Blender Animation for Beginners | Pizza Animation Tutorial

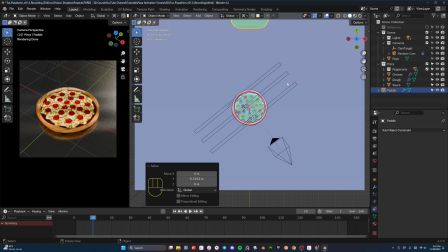We're going to park it back here because that's where it's going to come in from. And then we're going to add another empty.
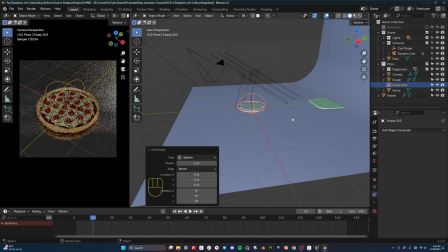This empty is going to be a sphere empty, so Shift and A, select sphere. This sphere totally encapsulates our pizza.
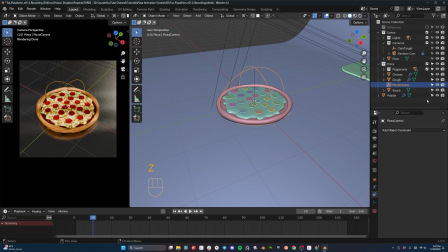I'm going to double click on this sphere and call this pizza control. And now it's ready for us to parent the pizza objects to it.
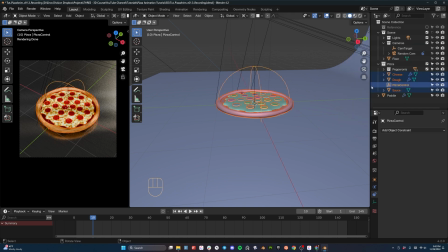So I'm going to right click on my pizza collection, select objects, and then shift and select my pizza control to make sure it's the active object, and hit Control P on my keyboard and set parent to object.
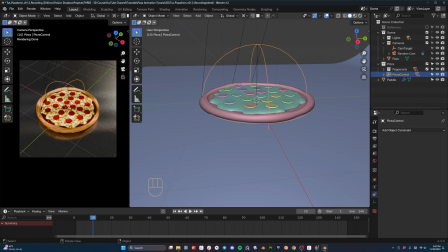Now with all of the pizza collection parented to this sphere, I can now grab that one sphere and move the entire pizza around. This is going to be incredibly helpful as we animate the entire pizza.
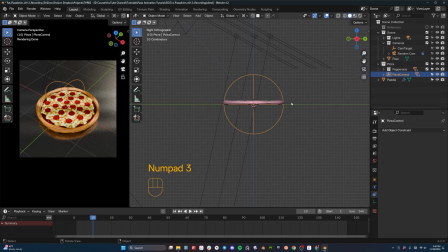So let's now move to the side view so that we can see where this sits in relation to everything else. I'm going to change to wireframe view so that I can be sure to see my ground plane down here. And then I'm going to start on frame 1 down here in the timeline by grabbing this and just moving it up on the Z axis,
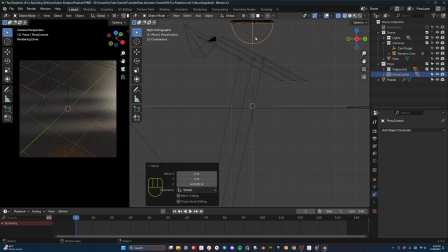somewhere up above the camera position. And then I'm going to hit I on my keyboard to set a keyframe. A keyframe is a record of position, rotation, or scale data on our mesh, or in this case, on our empty.
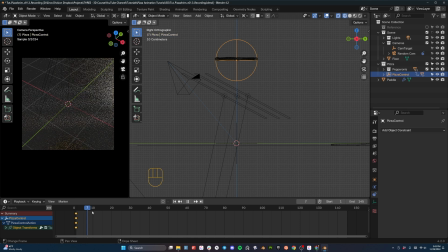And it says at this frame in the timeline, in the animation, that is where this object is going to be. So I'm going to actually grab this though, and we're going to move this one down to frame number 5. The reason that we are going to need to do that is because of this little reflection down here on the bottom part of our animation.
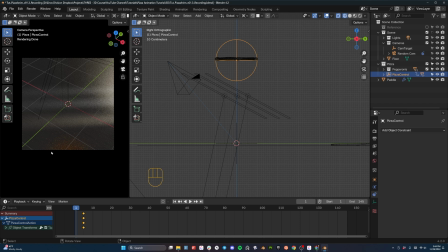If we want this to be loopable, we don't want this just to snap in. We want it to be animated in. So let's hit G on the keyboard, making sure that we're here on the first frame. I'm going to hit G for my shortcut to grab, hit Y, and we're going to move it up above the camera so that it's out of the reflective range.
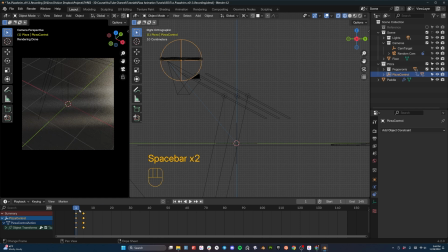And then I'm going to hit I on the keyboard so that the first thing that happens when we push the space bar to play is that the pizza moves into place here on the top of the scene. Now let's bump forward, maybe, let's see, 20 frame to frame number 20, so in 15 frames,
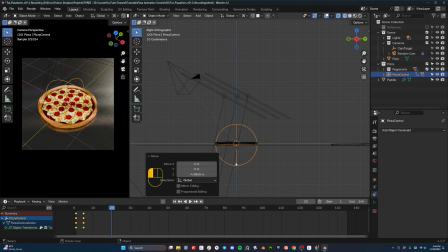G, Z again, and this time we're going to drop it right down here on top of the surface of this table, and I'm going to hit I on the keyboard to set another keyframe. So let's take a look at how this works.
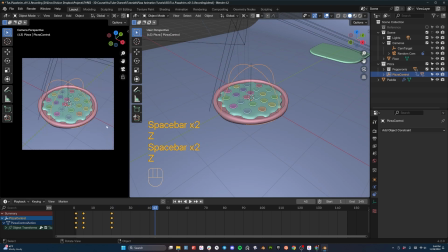Play it, and there we go. It lands in the scene. I'm going to switch to solid view so that we can see it in a little more clear relief. Now, this is good, except this is not how a pizza falls. Because if a pizza were to fall on this table, it wouldn't slowly fall into place there at the end.
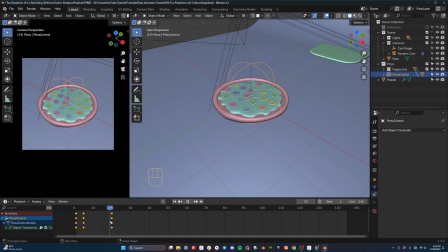Instead, it would be at one constant speed and then would slam onto the table and maybe bounce up just a little bit. In order to adjust this timing, we're going to switch to what's called the graph editor.
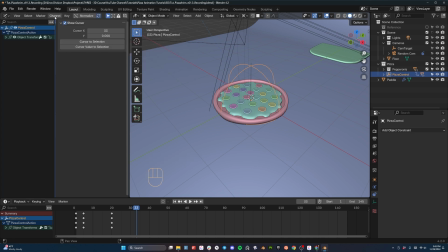So go up here to the window selection and select graph editor. Right now you can't see any graph because this is in the way. You can hit N to hide that menu, and then you can see that we have a graph with a few lines here showing up on our screen.
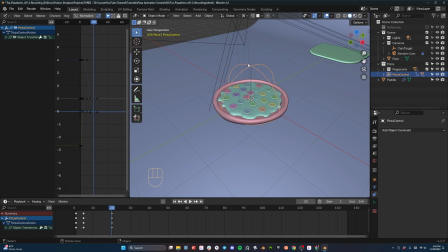Now, the reason that we have a blue line, the blue line denotes movement along the Z-axis, and the green line denotes movement along the Y-axis. Now, I'm going to turn off the Y location and everything else except the Z location. And so that we can see this is a representation,
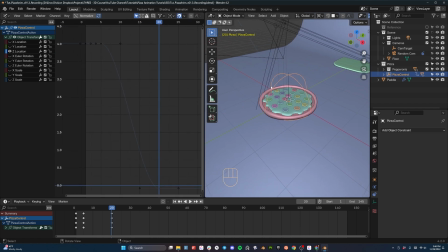a graph representation of the movement of this pizza from the position of 4 meters high down to a position of just below 0 meters. Now, this little curve here is what gives us that slow down of the speed as it falls, which isn't how we want it to work at all. Instead,
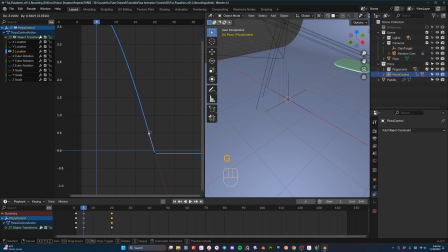we want this to bend straight down like this and just slam onto the table. Okay, so boom, that's now what it does. It maybe isn't even fast enough. We might want to move it forward just a little bit so it lands on the table here. Let's go back to our camera view so that we can see how it's playing to the camera.
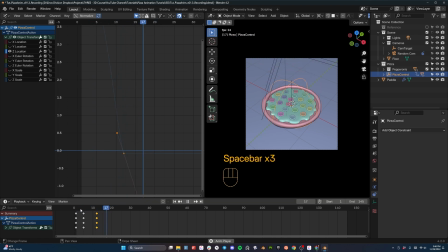Maybe even more. We're maybe not high enough to make it fall right because we want it to act like gravity is really acting on it. We don't want it to look fake in that sense.
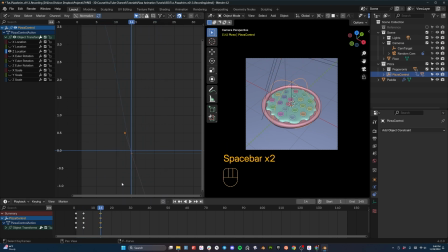So boom, it lands. But then let's create another keyframe. Let's go G here. Let's duplicate that one. And right here, we're going to grab this pizza and go GZ and pop it up just a little bit.
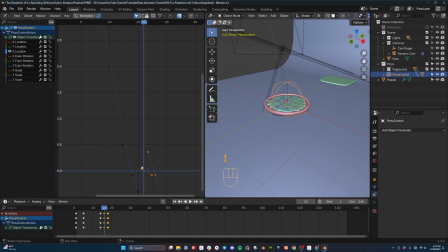Hit I on the keyboard, and now we've got this keyframe where bam, bam, bam. Now you can see that a couple of things are happening here. One of them is that this keyframe now has this long curve associated with it, which means it's not just going to pop right up.
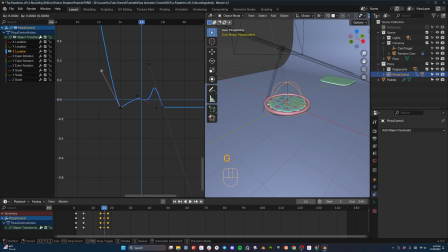It's going to actually pop and go through the floor. And I should have played that for you so that you could see it, but you get the idea. So let's play this and see what happens. Boom, boom. Now this has some weird curves here too. We're going to take this and I'm going to select that whole thing and scale it down.
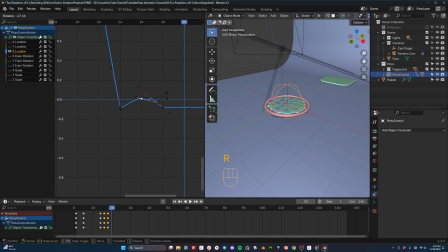We want it again to just stop, and we want this one to kind of just be a nice arc. So let's grab it, move it up, or rotate. Actually, let's just delete that one and just let it be a bounce. So if we delete that middle keyframe,
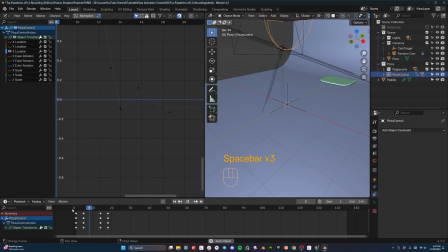I'm going to delete all those keyframes there, then we've got a nice little bounce there. Okay, down and a bounce. Boom. I like it. So you can see the motion, down, hit the floor, bounce up, and then land and stop.
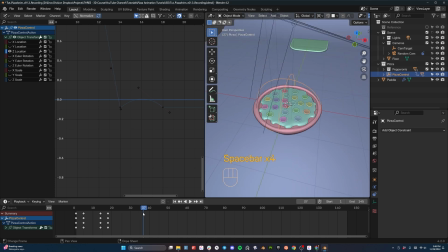Boom, boom. Perfect. Okay, so that gives us just that little bit of dynamic motion as it hits the table. Now, we want the pepperonis to pop in to place after this.
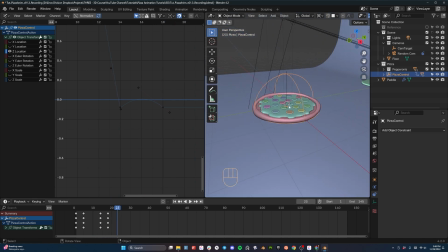So they fall, and then about here, we want the pepperonis to be up in the air and fall right onto the top of the cheese.
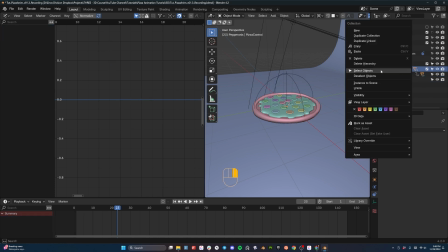So I'm going to right-click on my pepperoni objects, select objects, and then at this point,
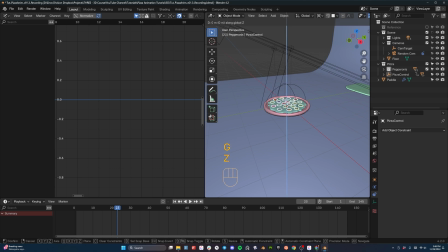I want to hit G and Z, Actually, let's go ahead and set a keyframe.
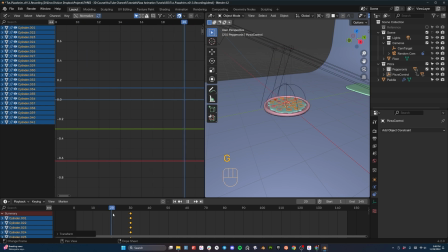We want them to be down here. And let's say here at this point, we want them to be up here in the air like this. So let's hit I. So then pizza falls in place, and then pepperonis drop as well. Now let's time this pepperoni drop to be similar to the other one. We want some of the same effects.
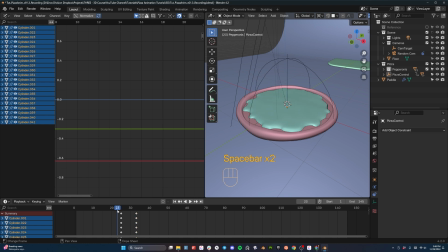One, we don't want it to bounce because it's not going to really bounce on the cheese, but we don't want it to just fall and smoothly drop into place. So in order to change that, I'm just going to right click on this one. I'm going to select all these keyframes and do keyframe type, or sorry, interpolation type in linear.
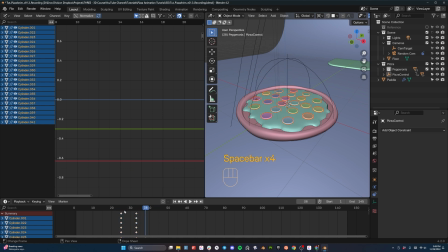Let's see how that looks. Boom. They drop. Bam, right there. But let's have them drop now at different intervals. In order to do that, here's what we're going to need to do. I'm going to move back to this beginning frame where all of the pepperonis are up here in the air.
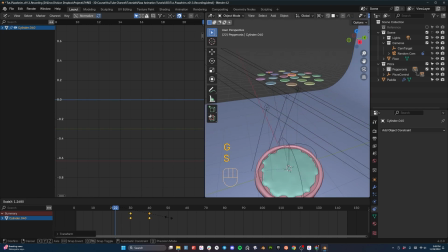And then individually, I'm just going to grab pepperonis and start moving them. I'm going to scale this one up just a little bit so that the distance is a little bit different between. I'm going to move this one forward just a touch. I'm going to take this one, move it this way. We're just going to grab all of these manually and begin kind of tweaking the values here so that none of them kind of land the same way.
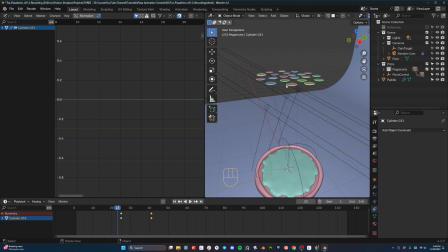And in order to do this, it doesn't take much. It's going to take the work of doing it to every individual one. But even just some basic movements of these keyframes around so that they're not falling at exactly the same time or exactly the same speed is going to make a big difference. So let's kind of move. Let's see. These ones haven't been changed yet. I'm going to grab this one and maybe this one.
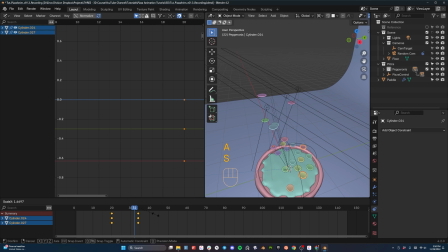And let's take those and scale them back so they start falling earlier. Okay. Which ones are still falling at the same rate? All of these ones here. So let's get a couple of these. I'm going to grab them, move them here this direction. Perfect. Okay. Let's see how that's going.
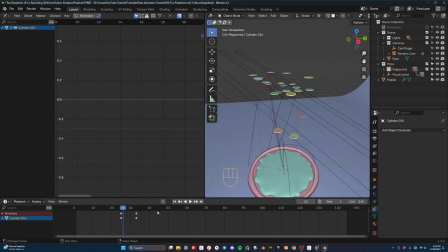And essentially, I'm just going to fast forward through this, but you get the idea. You're going to take these and move every one of them to move at their individual speed. All right, so once that's done, you've got your pizza down on the table. You've got the pepperonis falling on it.
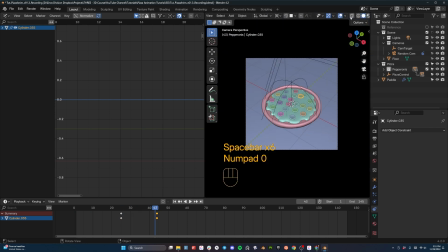Let's see how the timing works out here. And go back to my camera view and let's just turn off the overlay so we can kind of get a feel for it without all the extras. Pepperonis falling down. There we go. Excellent. Now we're set to go. Now here's what we want to have happen for the pizza and the paddle. We want the paddle to come in and we want to see it kind of pop up onto the paddle. So let's take our paddle.
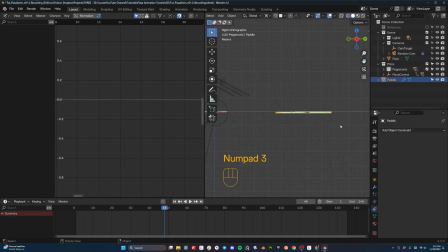I'm going to turn my overlays back on, go to my side view, and then I'm going to go to wireframe so that we make sure we've got this right.